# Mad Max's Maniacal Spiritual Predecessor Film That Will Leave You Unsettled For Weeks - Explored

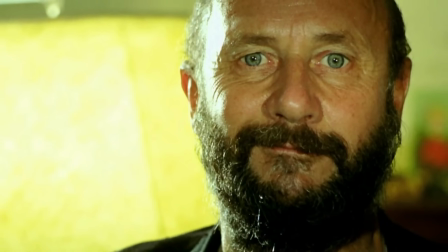Doc especially targets John, taking every opportunity to discuss his nihilistic views on humanity's attempts to civilise through violence,
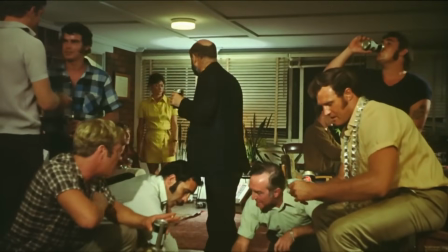constantly hinting at the absurdity in Australia's and Humanis' history of colonization.
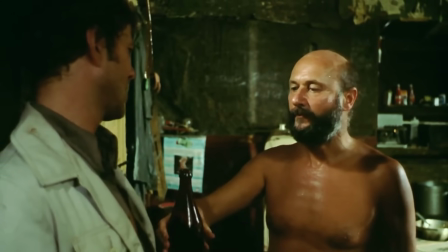The inherent tension between John and Doc only intensifies due to Doc's intense focus on human psychology, particularly regarding why they feel the need to have sex.
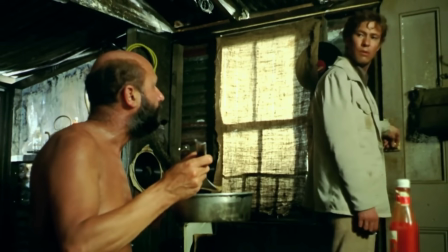Now there's somewhat of an underlying suggestion of homoerotic tension here, with Doc clearly desiring for a closer relationship with John.
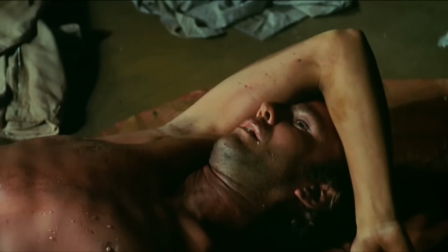We never get to know whether John reciprocates this desire, as his memories are hazy from the night before, full of heavy drinking with the boys.
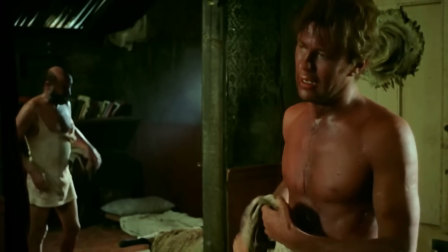This dynamic basically keeps happening quite frequently, with the group coaxing John to indulge in his buried immoralities from his middle-class life.
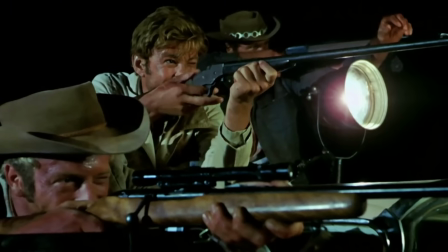But the most notable consequence is John rediscovering his skill with guns, which ultimately leads us to the most disturbing scene in the film, the kangaroo hunt.
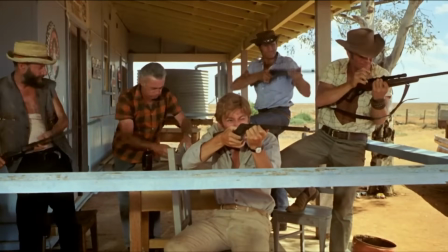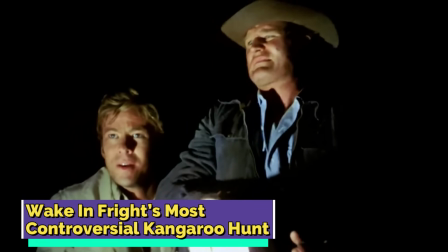Waking Fright's Most Controversial Kangaroo Hunt So, coming to the best part that I've saved for the last,
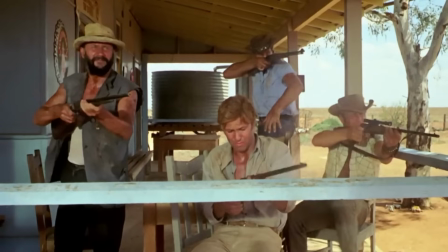one night John and the boys get drunk and decide to pull out the guns, get out in the car and go kangaroo hunting.
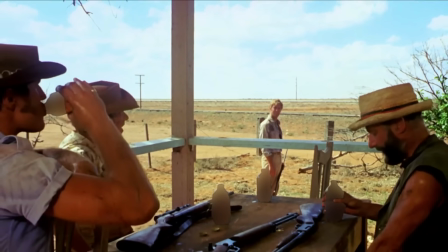The camera work in the car captures the chaotic intensity of the moment with shots from the front window and along the side as they speed through the desert, kicking up huge orange dust clouds under the wheels.
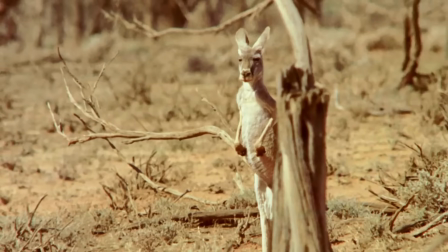We see the kangaroos desperately sprinting away and ultimately meet their tragic ends, with their bodies bouncing against the trees, leaving trails of blood.
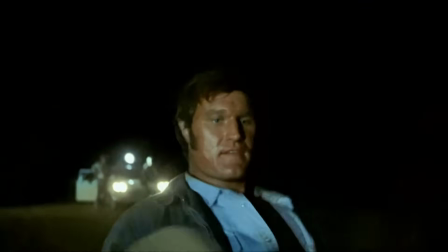The situation only gets worse when Joe gets up close to a kangaroo by himself and then proceeds to wrestle it and kill it by slitting its throat.
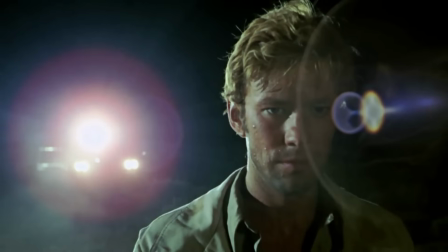John, who's as usual pressure to follow, ends up killing one too,
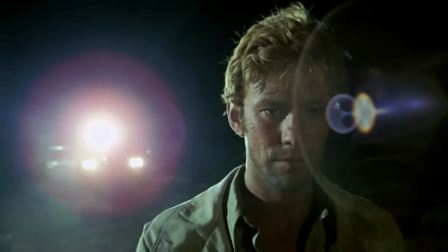stabbing it frantically while trying to avoid facing the brutality of his actions by facing the other way, even if you're not easily nauseated by violence.
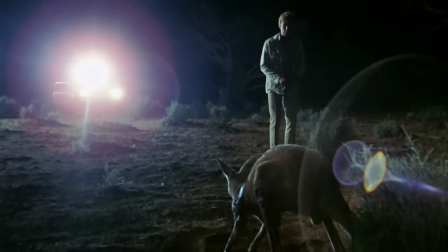This scene is incredibly disturbing, especially because of its hauntingly realistic portrayal and the sense of helplessness felt by the animals.
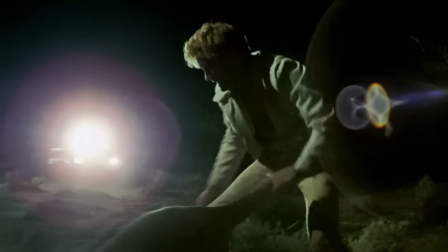What makes it even more unsettling is that it was all real. Those kangaroos were actually being stabbed and mutilated while filming.
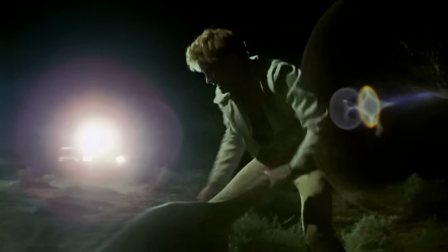This scene wasn't at all scripted or staged or faked as the film crew simply tagged along a regular hunt. Even though it's a film that wants you to look at the face of the realities that's often ignored,
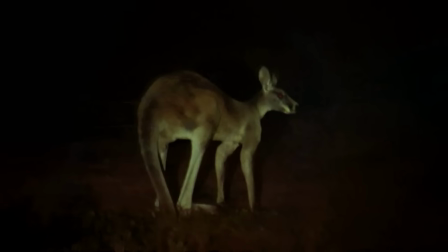the kangaroo hunt scene was marked as controversial and deranged in a way that the film became an actual kangaroo snuff film.
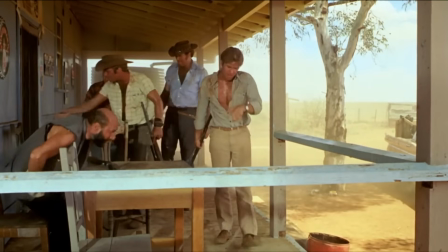But Kochev believed it was crucial to vividly explore John's moral decline and illustrate just how a lower dull small-town school teacher could have fallen.
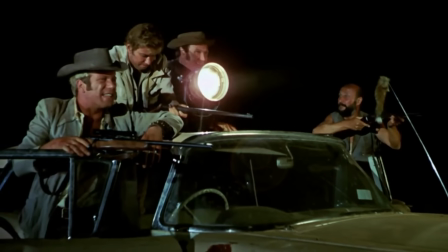This is why he felt the kangaroo hunting scene was necessary. However, he faced a moral dilemma regarding how to film it without actually harming kangaroos.
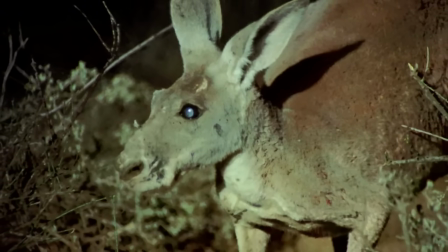But this quickly changed when a crew member mentioned how hundreds of kangaroos were slaughtered every night in the outback, so the skins could be sold to tanneries while the meat could be turned into pet food.
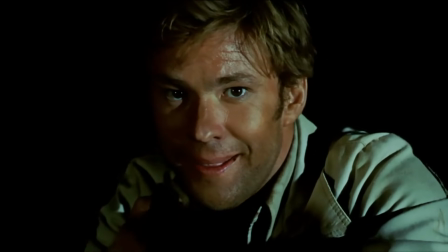Apparently, Kochev initially had his crew film a session of these nightly slaughters, but realized that only 75% of the footage was too bloody and horrifying.
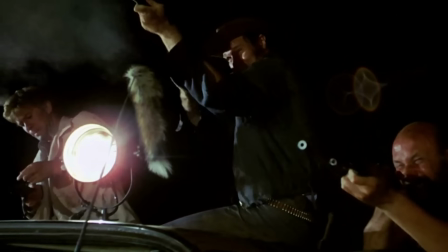So, he decided to use the footage that he felt was appropriate,
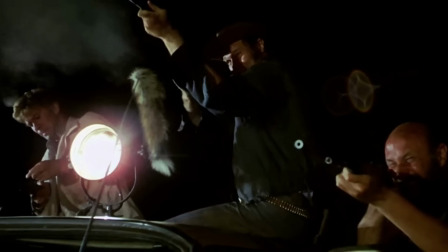as the Australian Royal Society for the Prevention of Cruelty to Animals kept urging him to show the reality of what really happens in the outback.
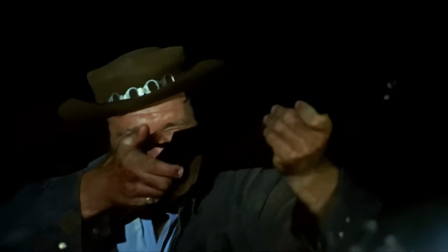However, he omitted the most extreme footage, fearing it would shock his audience too much and drive them out of the theatres, screaming and throwing up.
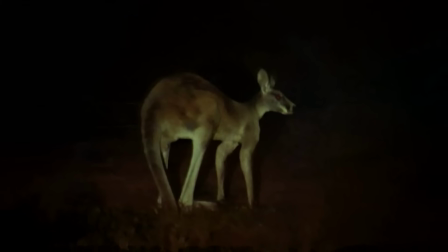Despite his efforts, the kangaroo hunt scene still became deeply controversial, to a point that it received an 18 rating in Australia during its release.
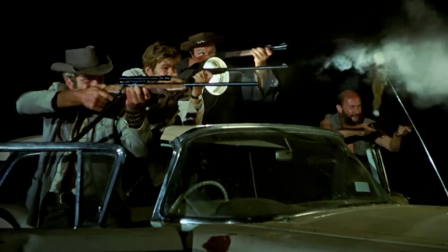Ironically, when Wake in Fright was shown at the Cowes Film Festival in 2009, almost 12 people chose to walk out of the theatre during the kangaroo hunting scene.
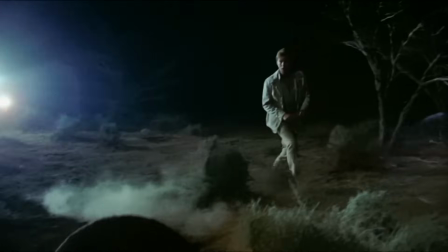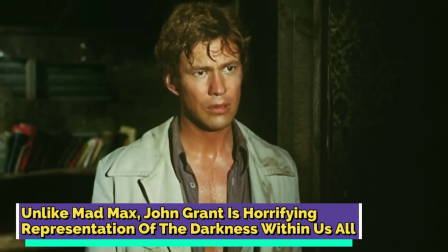Unlike Mad Max, John Grant is a horrifying representation of the darkness within us all.
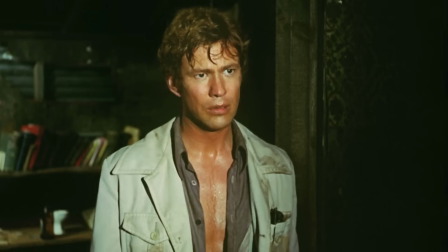While watching Wake in Fright, I found myself wishing Grant would just leave during the long hot sluggish middle part of the movie.
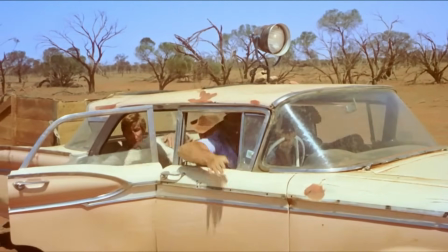Throughout the film, Kocheff builds the tension in such a manner that you simply find yourself waiting for something violent and terrible to happen.
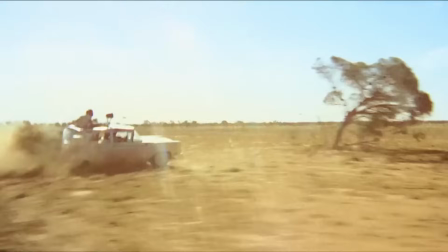Through his direction, the streets of the town are filled with dark shadows.
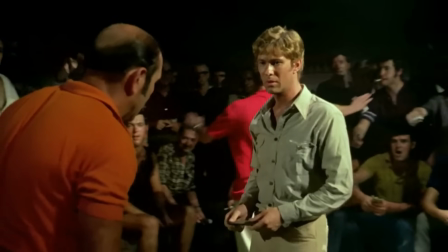Even in the midday sun as the gambling men in the dive bar seem like a chaotic mass of bodies whose faces are illuminated by nightmarish red lights.
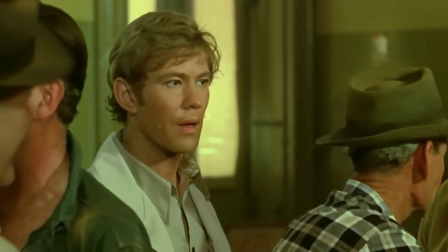When the lively atmosphere in the bar is abruptly halted by an Anzac memorial service,
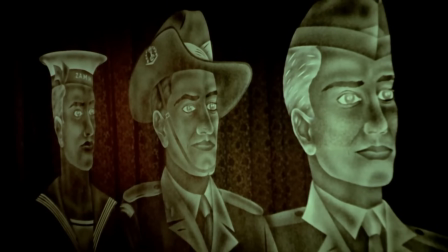it turns into an unsettling red-lit thing rather than being just a simple ceremony commemorating fallen soldiers.
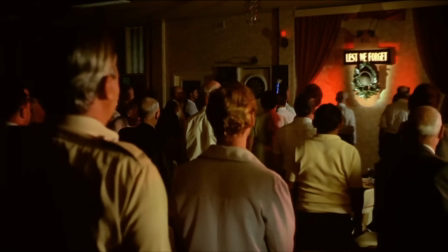I think Kotchev was basically trying to show us that even in moments of honoring the fallen, there's a darker side of hypocrisy and violence that remains hidden.
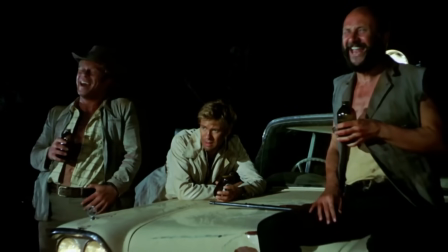Honestly, every fiber of my being screamed that this place was dangerous. these people were dangerous, and something terrible was just waiting to happen.
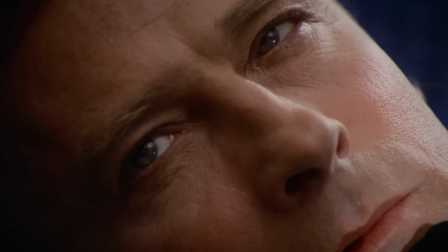I reacted to Wake in Fright much like how we react to films like The Wicker Man or Get Out, where the protagonist happily ignores the warning signs flashing in bright red all around them.